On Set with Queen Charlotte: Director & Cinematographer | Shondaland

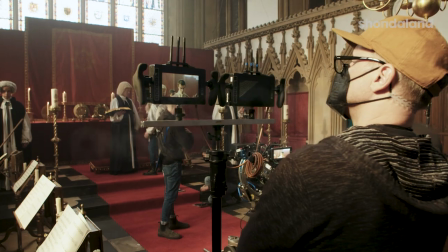Hi, I'm Tom Bereka. I'm the director and executive producer. I'm Jeff Schur. I am the director of photography on Queen Charlotte.
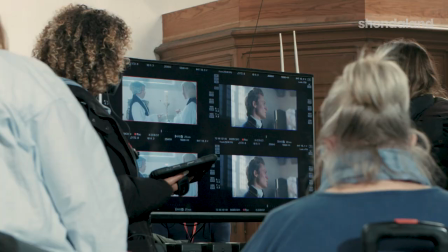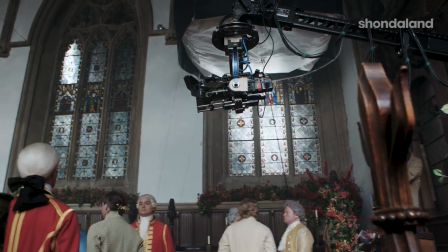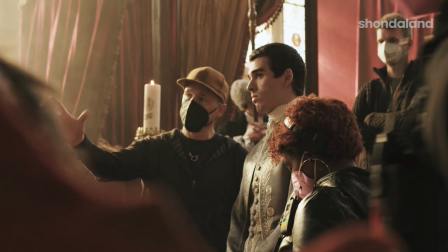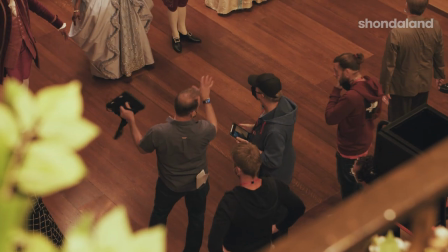The cinematographer basically interprets the director's vision for the project and interprets it technically with camera and lighting, camera movement, lenses, all that.
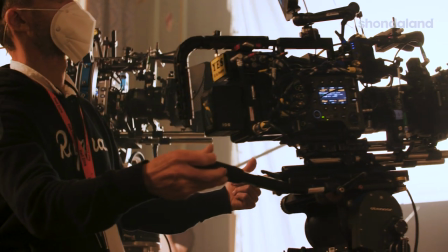Technical stuff is used in service of the vision of the director.
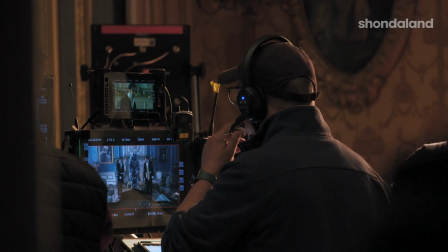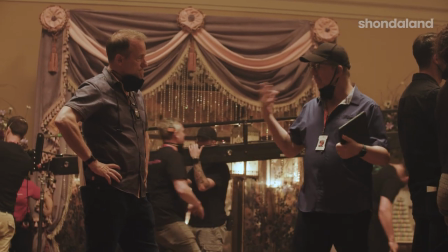I find it tremendously helpful when you have a DP who exchanges ideas and information and kind of interpret that and make it even better than either what you imagined or how you articulate it.
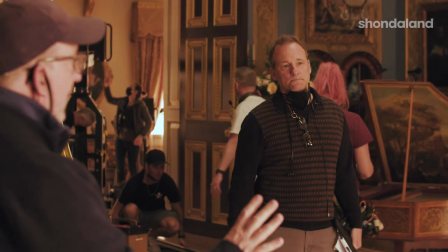We met in I think it was about 2007 or 8 on another project. Tom was directing and I was shooting and he came in.
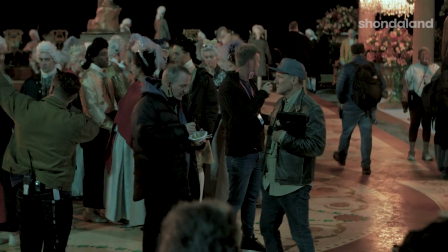We hit it off pretty good then but then we remet again a few years later on and how to get away with murder, Tom was in the show and- As an actor.
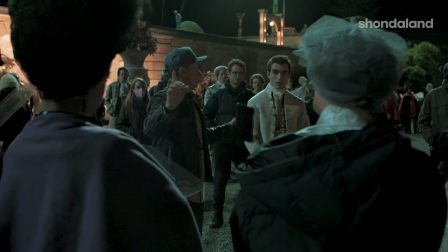We saw each other, yeah, as an actor, we saw each other again, we set his body on fire. So that was the next time that I saw him. And then flash forward to Bridgerton, Tom came in and directed a couple episodes and we hit it off right away.
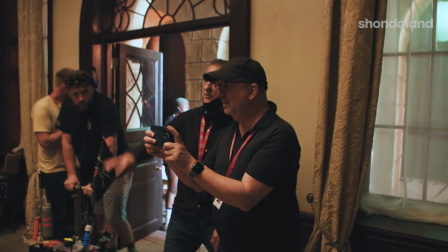I thought that was the beginning of something amazing. I think Jeff and I had a shorthand right off the bat. And I think it all starts with the music. What music we play during a lighting setup and we had a lot of similar tastes.
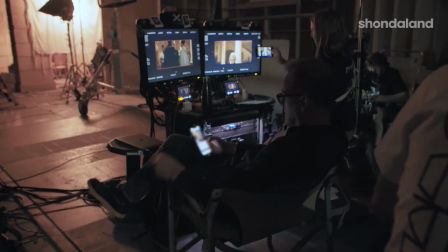Lately, something's changed and he hardly finds Jeffrey's got himself a girl
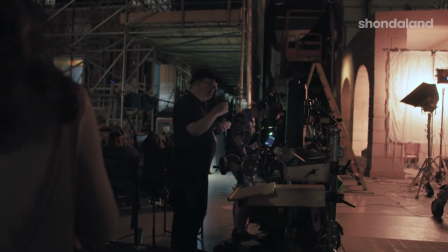Jeff and I are very similar in kind of a calm and respectful environment
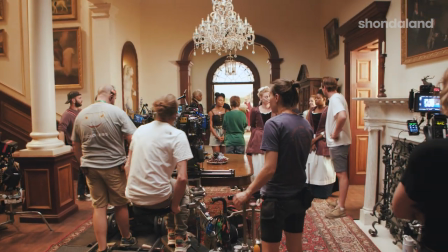but keep it light, keep it easy and making sure everyone's having a good time and we work long hours,
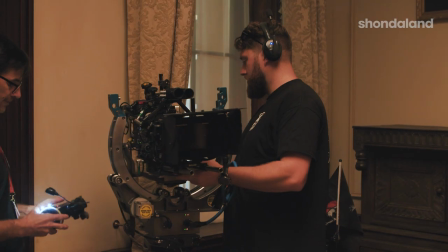so it's important that as passionate as we are about the work and doing the work, the days go fairly easy.
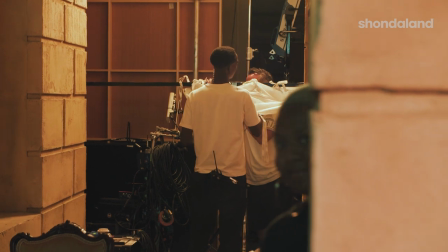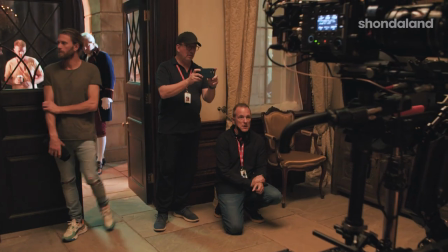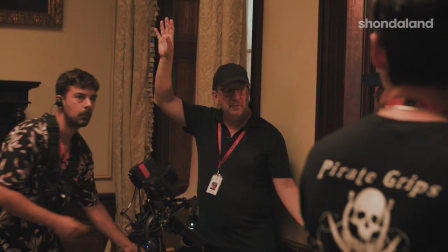for me lighting is is really key to the to the project setting the tone and the mood and tracking the story and telling the story really i
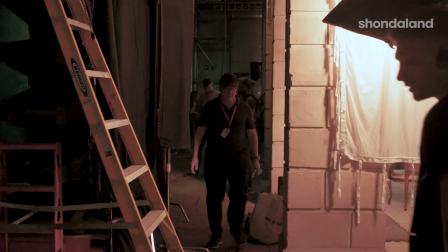love color i love movement and composition the ideas for lighting come from
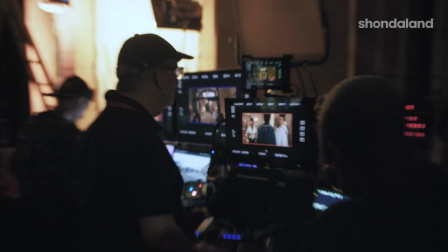the script initially you have a sense of what the scenes are about and
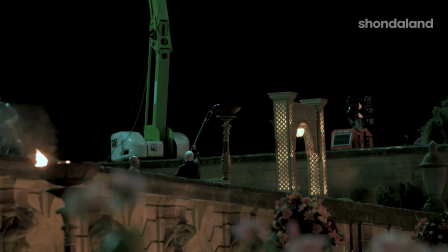there's lighting that is connected to that mood or that tone or the feeling of the story whatever it is at that moment then you have a
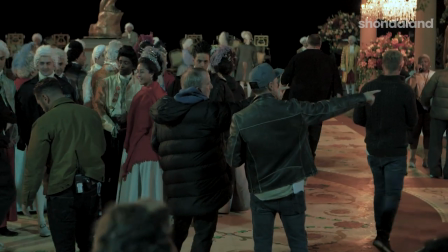discussion with the director and we talk about you know what the feel of the show is we start those discussions early on and you know we send each other images back and forth we pull images for reference as to what this feels like what this looks and we build upon those and we were
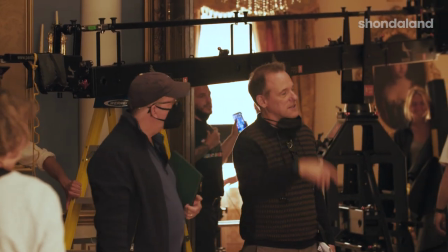sending some of the same images to each other from different movies and paintings and things it's like oh I just sent that to the same one
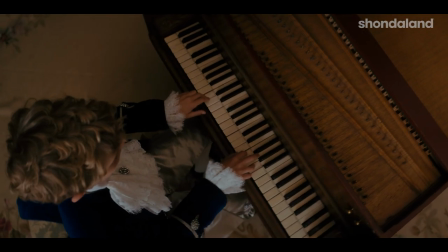so i knew that we were in sync and it's a dream for a cinematographer to find and work with a director that has a similar world view and a similar vision for the project so uh we just built on each other's ideas and that's really the best situation to to find yourself in
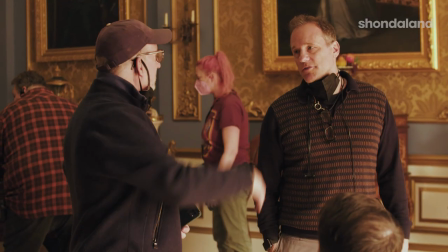uh
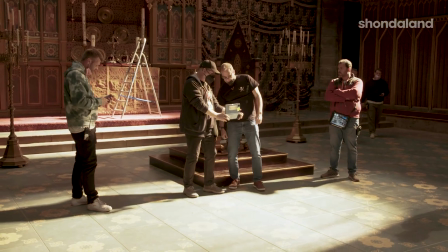we're doing a show that's sort of a spin-off of bridgerton so we have a bit of that style but
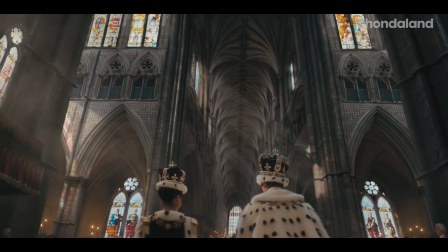we've also taken it in a different direction because there's two timelines to the story, which is fascinating for me as a cinematographer. So we devised a feel and a look to these two separate timelines.
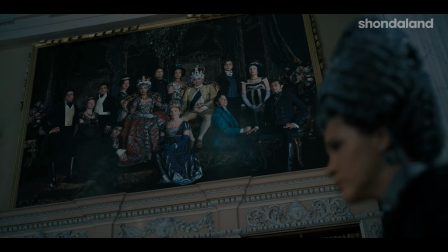One is similar to Bridgerton, a little cooler because it's winter, instead of the seasonal summer that we always have.
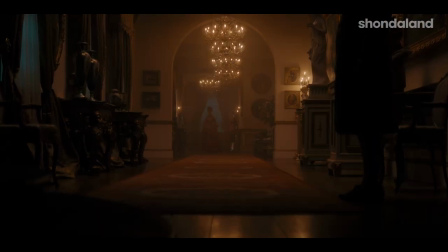And the other one is a softer, sort of warm flashback look to Queen Charlotte when she was young.